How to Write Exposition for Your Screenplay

Welcome to the seventh video in this series covering the fundamentals of screenwriting and storytelling. If you'd like to watch the rest of the videos, you can find them linked in the description or on the end screen of this video.
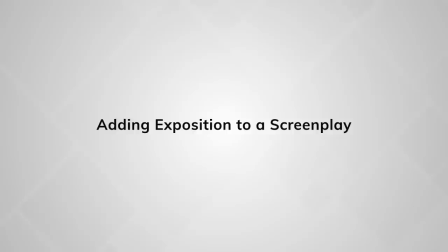0:12 Now that we have an understanding of how exposition works in narrative, let's look specifically at screenwriting and identify the different good and bad ways exposition can be added to a story written for the screen.
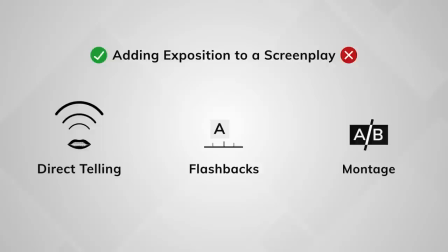0:22 I'll be looking at specific techniques that can be used to add exposition to a screenplay, as well as bad techniques that should be avoided.
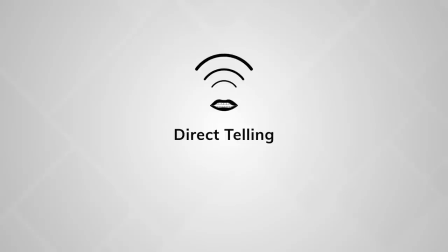0:29 Let's begin. One of the most common ways for a character to tell another character information in a film is direct telling.
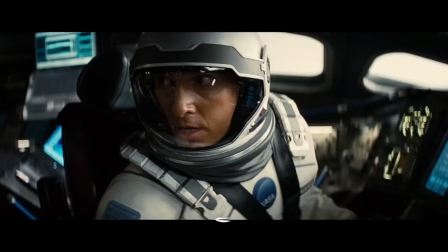0:37 One character simply gives another character important information for the story.
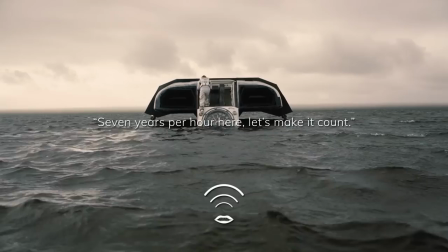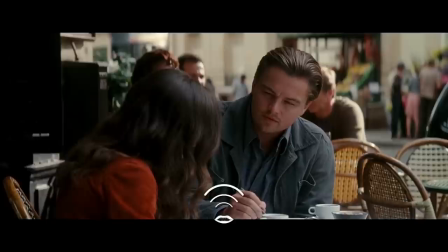0:47 This technique is used constantly in films, and like many forms of exposition, it can be used correctly and used terribly.
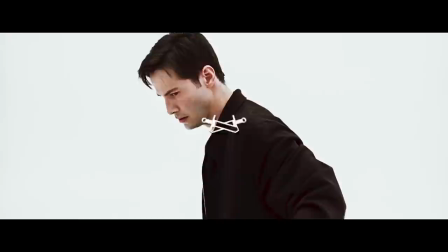0:54 Remember that exposition works best when it that attacks the characters and changes their situation.
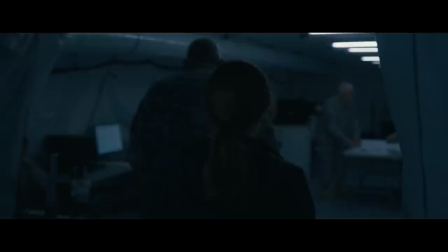0:59 The example I gave in the previous video from the beginning of Aliens is a great example of direct telling exposition used correctly.
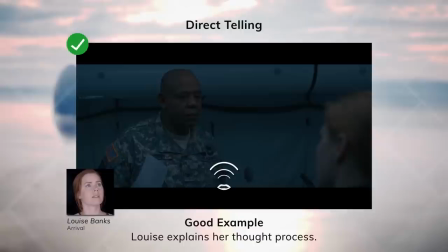1:06 Another great example of direct telling exposition comes in this scene from Arrival.
Help me understand.
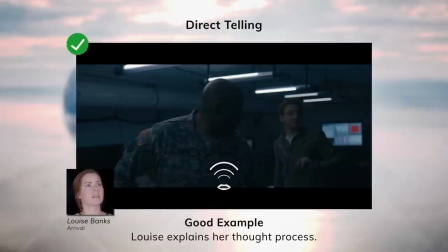1:14 Colonel Weber doesn't understand Luis's methods for communicating with the aliens, so Luis explains it to him.
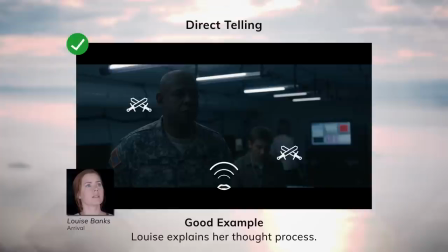1:20 This is a large chunk of exposition and it's extremely important for the story. What makes this scene work is that Colonel Weber and the audience are attacked with exposition.
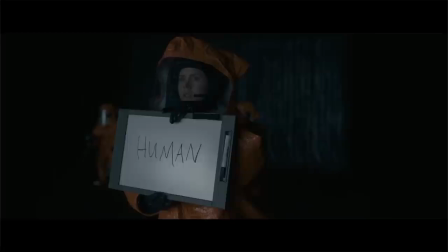1:29 When Luis explains what she must do, we understand how difficult of a problem she's dealing with and how hard it will be to communicate with the aliens.
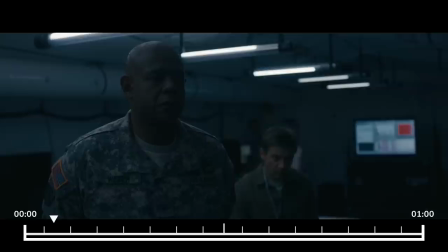1:37 Another important note, Luis's entire explanation lasts only one minute.
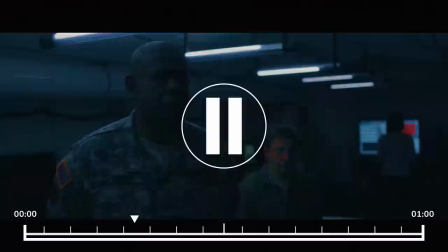1:42 There's no wasted time, which means the film doesn't have to completely pause for this exposition to be given to the audience.
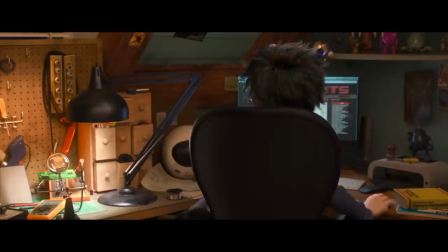1:49 Now let's take a look at a bad example.
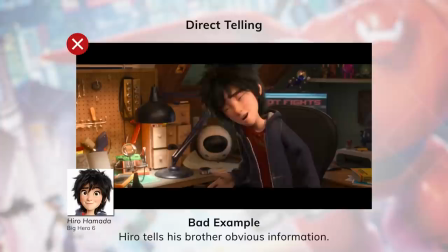1:51 In this scene from Big Hero 6, Hiro is talking to his older brother, Tadashi, and they give us this piece of exposition.
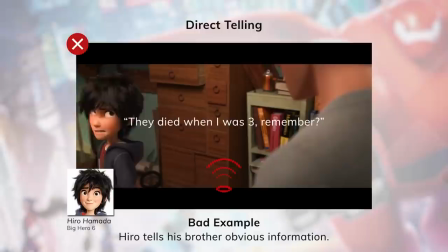1:59 Unbelievable. Oh, what would mom and dad say? I don't know. They're gone. They died when I was three, remember?
This is a terrible way to give exposition. See how it sounds so forced when he says it?
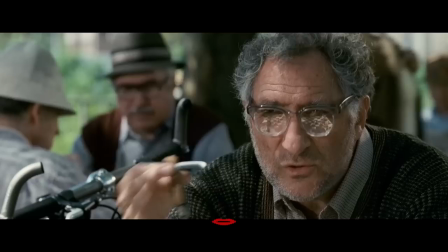2:16 Why? A couple reasons. One, both of these characters know this information.
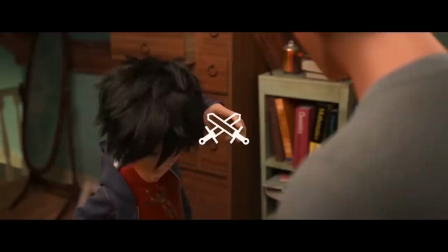2:21 Of course Tadashi remembers when his parents died. People never tell each other important information they both already know.
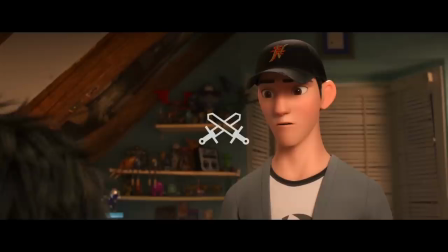2:28 And two, this does not attack with exposition. This doesn't change anything for these two characters.
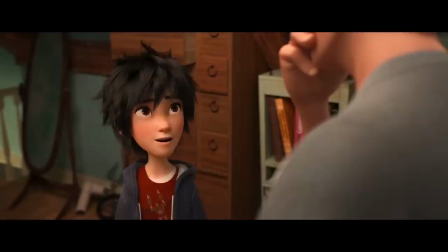2:34 It doesn't change their world and it doesn't change the stakes of the story because they already both know this information.
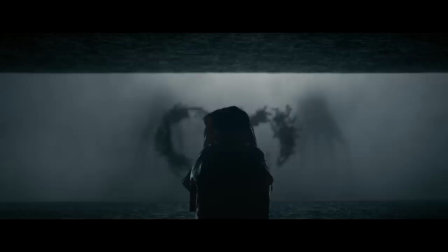2:40 Therefore, it needs to be cut from the story or delivered in a way that actually attacks with exposition.
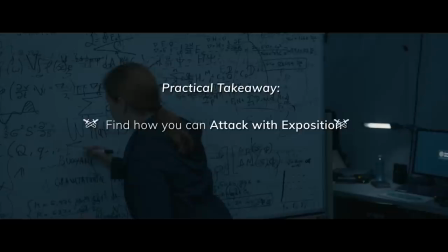2:46 When you have to deliver exposition through one character telling another character information, find how you can attack with exposition.
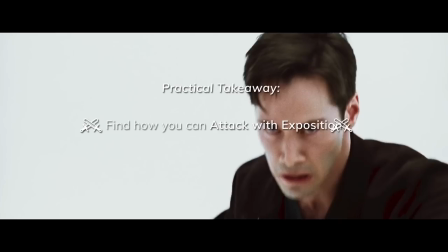2:54 How does the information change the character's situation? How does it change their world?
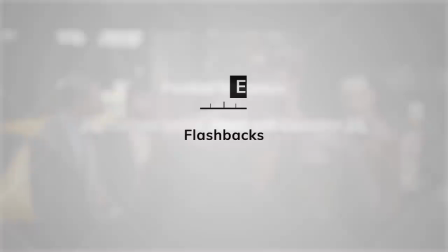2:59 What actions are they forced to take because of what they've learned? The next way of incorporating exposition is the flashback.
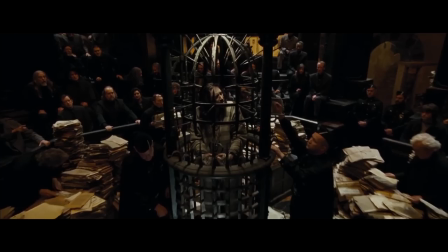3:07 Flashbacks are when we jump back in time briefly to learn new information about the current story.
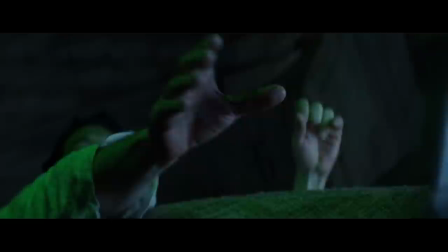3:12 First off, I'll say that flashbacks are used incorrectly by amateur and professional writers all the time.
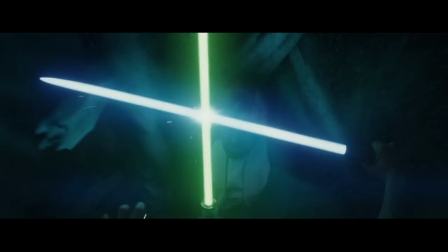3:17 If you're writing a flashback into your short script right now, probably stop and think about how you can tell the story in a different way.
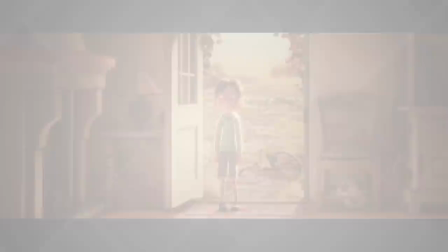3:24 While there are tons of examples of flashbacks used well, they're used excessively by bad writers.
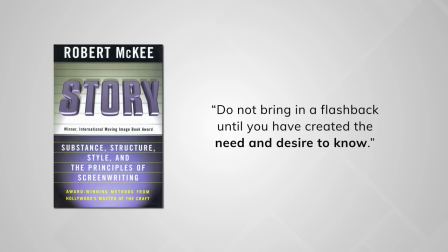3:30 Here's a massive rule from Story by Robert McKee. Do not bring in a flashback until you have created the need and desire to know.
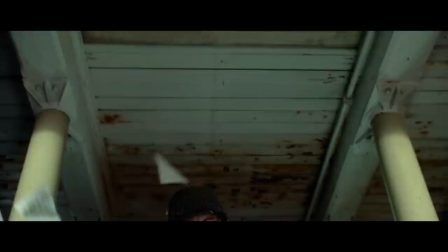3:38 The flashback must be motivated and necessary to the current story.
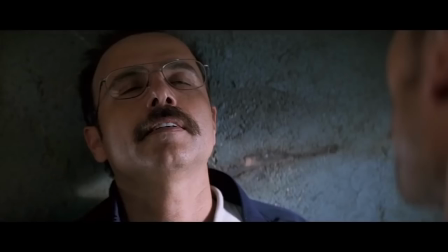3:42 Many writers cut to flashbacks and the audience doesn't have any understanding for why the flashback is necessary, so they get bored. The audience must need the flashback.
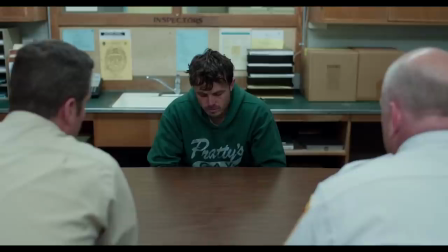3:52 Whether or not they're expecting it to happen, the audience should know that a flashback will fill in important information for where the story is going in the future.
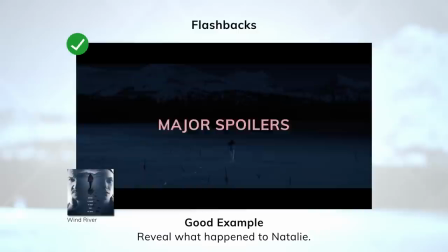4:00 A fantastic example of the flashback used correctly is in Wind River.
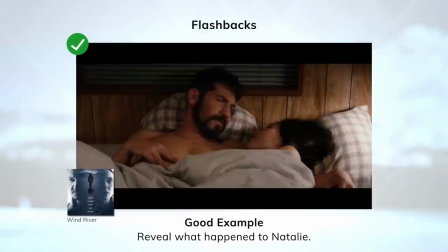4:05 Now these are major spoilers for Wind River, but this is also one of the best flashbacks I've seen in recent films, and it's absolutely worth examining.
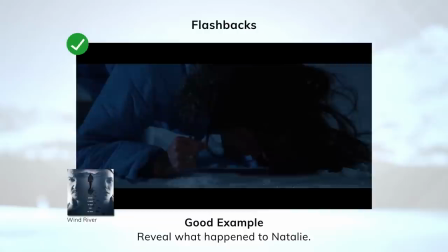4:13 This flashback comes at the major turning point into Act 3 of the film. For the entire film, Jane and Corey are trying to find Natalie's murderer.
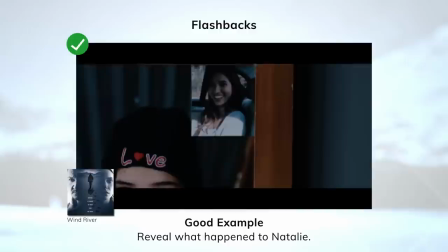4:21 The audience does not know what happened on the night of her murder, and it's information we are constantly seeking as the story unfolds.
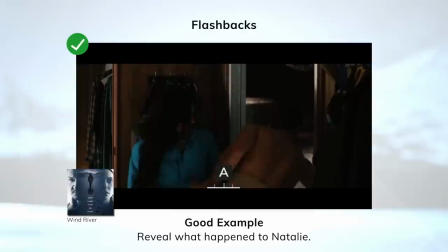4:29 Then as Jane goes to a nearby oil drilling site to find more information about Natalie's death, we get a flashback to the night of Natalie's murder.
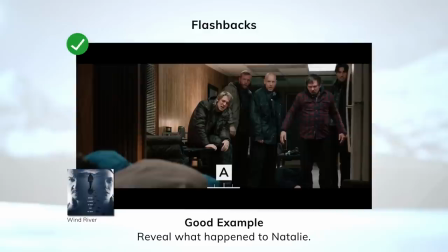4:37 This scene finally gives us crucial information right before a dramatic showdown.
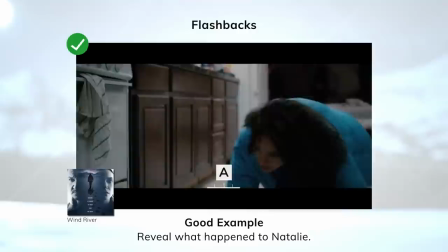4:42 We finally know who killed Natalie and what happened that caused her death.
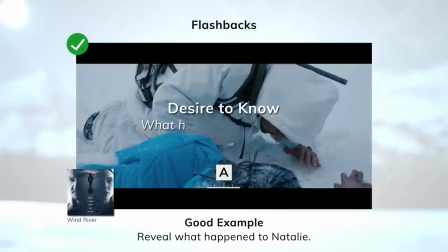4:47 When we enter this flashback, the audience already has a desire to know the information that they are going to be given in this flashback.
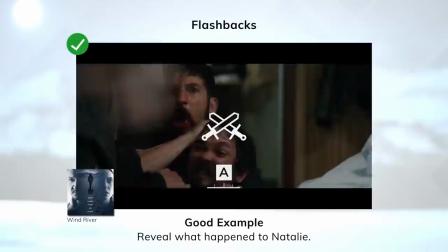4:54 Then, this flashback attacks with exposition.
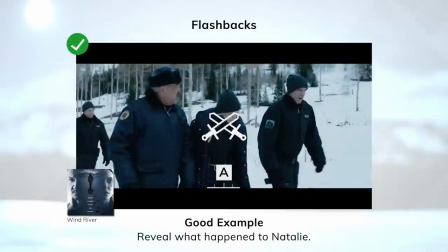4:57 Not only do we learn who killed Natalie, we know that the men Jane is with right now are those killers, which means Jane is in grave danger.
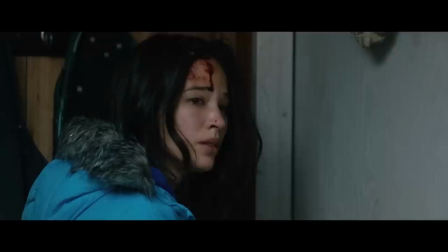5:05 This flashback satisfied the audience's desire to know crucial information and it attacked the main character with this information,
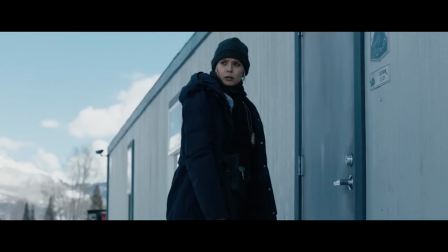5:13 setting up a moment of extreme tension when we finally cut back to the present day.
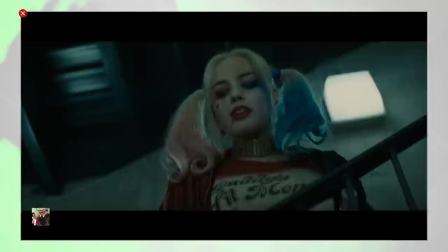Now let's take a look at a flashback done poorly.
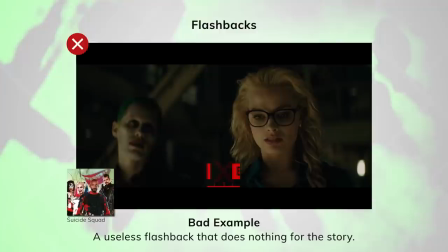5:25 In Suicide Squad, Harley Quinn stares into a vat of acid and we get a flashback to her and Joker early in their relationship.
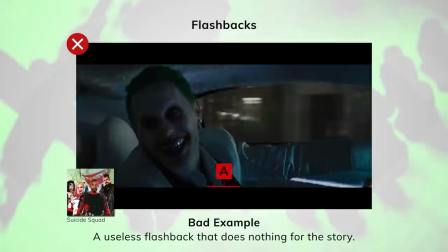5:33 This flashback doesn't actually move the story or provide any information. We know Harley Quinn and the Joker are together.
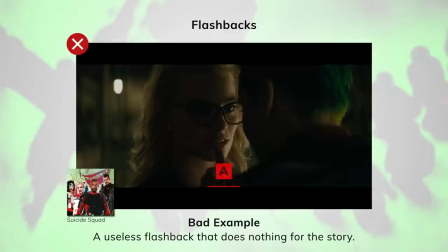5:39 This just shows us a moment between them. It doesn't attack with information because we don't learn anything, and it does not affect the characters in the present.
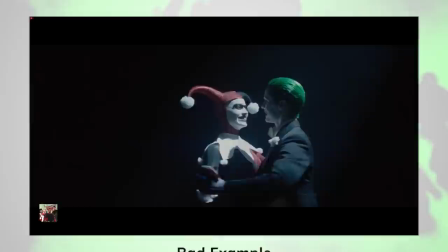5:48 It does not attack with exposition. There is no desire to know this exposition. It's simply a useless flashback.
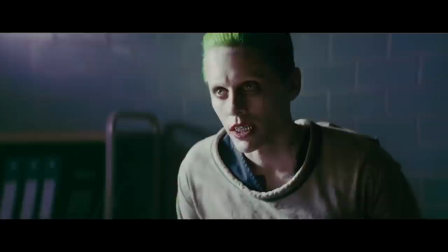5:54 We even get multiple different flashbacks of Joker and Harley Quinn's relationship throughout the film.
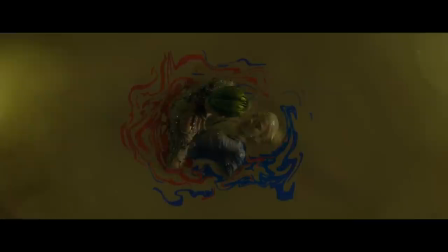5:59 Earlier in the film, we get a full exposition dump of how Harley Quinn fell in love with the Joker, which means there's even less reason for this flashback.
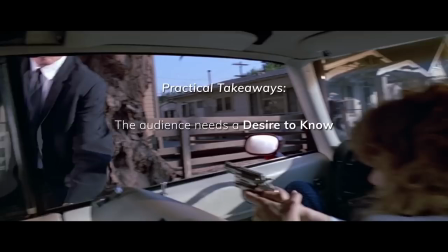6:07 It's simply wasted screen time. The audience needs a desire to know the information you're giving in a flashback.
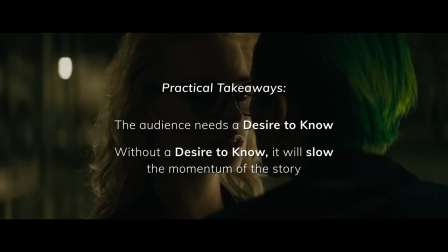6:14 If the audience doesn't care when we enter the flashback, it will slow the momentum of the story.
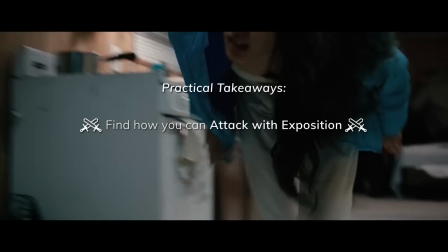6:20 Even in a flashback, attack with exposition. What we learn in the flashback should affect our understanding of the present and affect the characters.
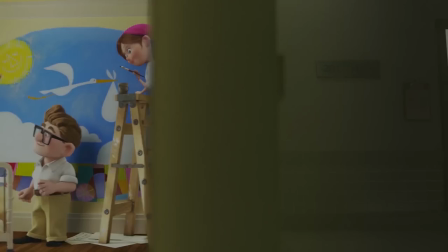6:30 Now let's take a look at montages.
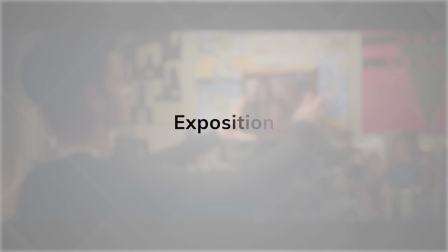6:32 Some montages are great, but most of the time, montages are used simply to show the passage of time without any real conflict or drama.
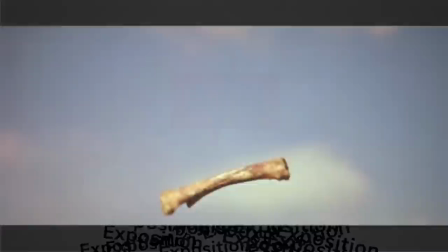6:40 While not necessarily bad, they generally become exposition dumps and should be avoided. Especially in short scripts, avoid montages.
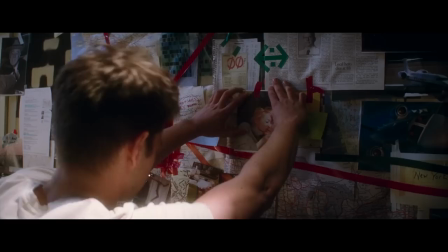6:49 Find better ways to show the passing of time or to give the exposition necessary. and many times they could simply be cut altogether.
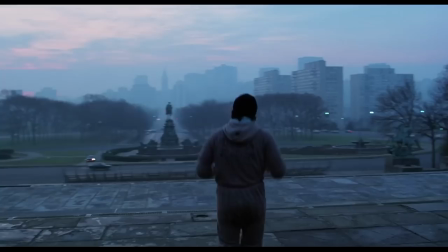6:56 We can all think of great montages like the Rocky training montage, but that's the exception and not the rule.
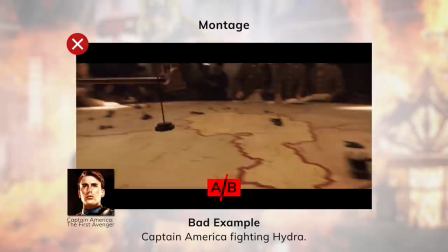7:03 In Captain America the First Avenger, we get a montage of Captain America and his team fighting Hydra and gaining ground against them.
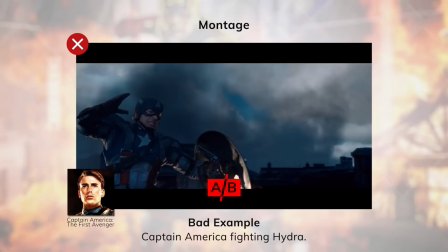7:11 All the montage does is tell us that Captain America is winning. There's no stakes, and there's not much emotion.
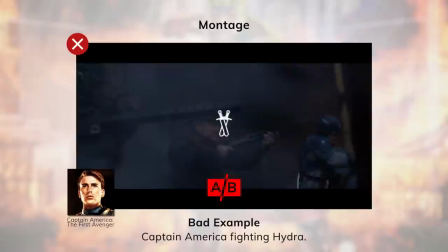7:17 It's simply showing us the passage of time, and unfortunately, a part of the story the audience may actually have wanted to see in depth.
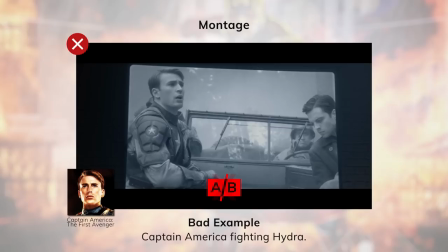7:25 This montage does not attack with exposition, and so it simply slows down the momentum of the story.
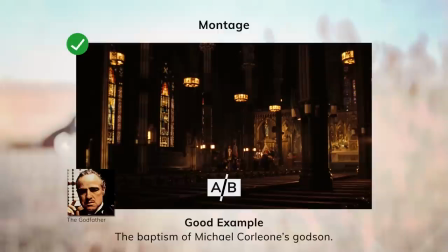7:32 Now, one of the greatest montages of all time comes near the end of The Godfather,
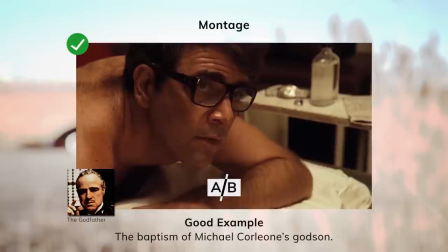7:36 where the new Don, Michael Corleone, orders hits on all of his enemies while at the baptism of his godson.
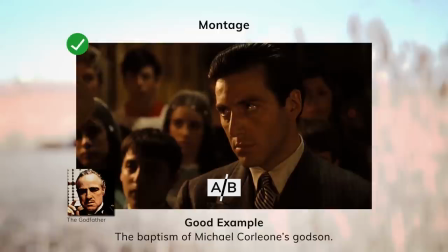7:42 This montage doesn't just show us the passing of time or show us some fun scenes and are cutted together.
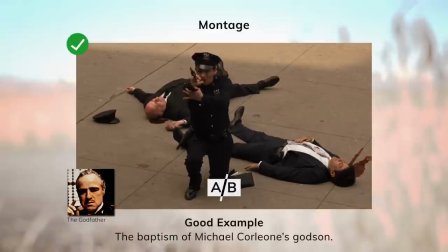7:48 This montage is the culmination of Michael's arc in the film. This montage shows the biggest move of power Michael makes in the entire film.
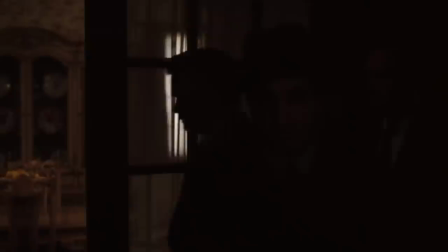7:55 We are attacked with exposition because Michael's hit on the other mob bosses creates a new level of his power and solidifies him as the leader of the Cuglioni family.
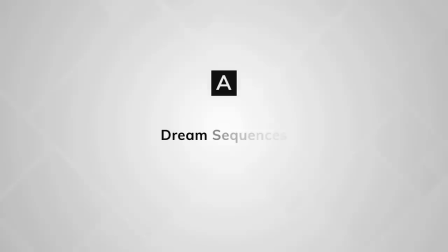8:04 It creates the final major turning point in the story. And now let's look at dream sequences.
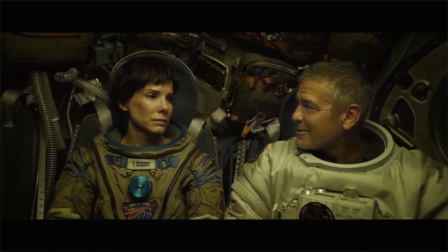8:11 Dream sequences are almost all terrible.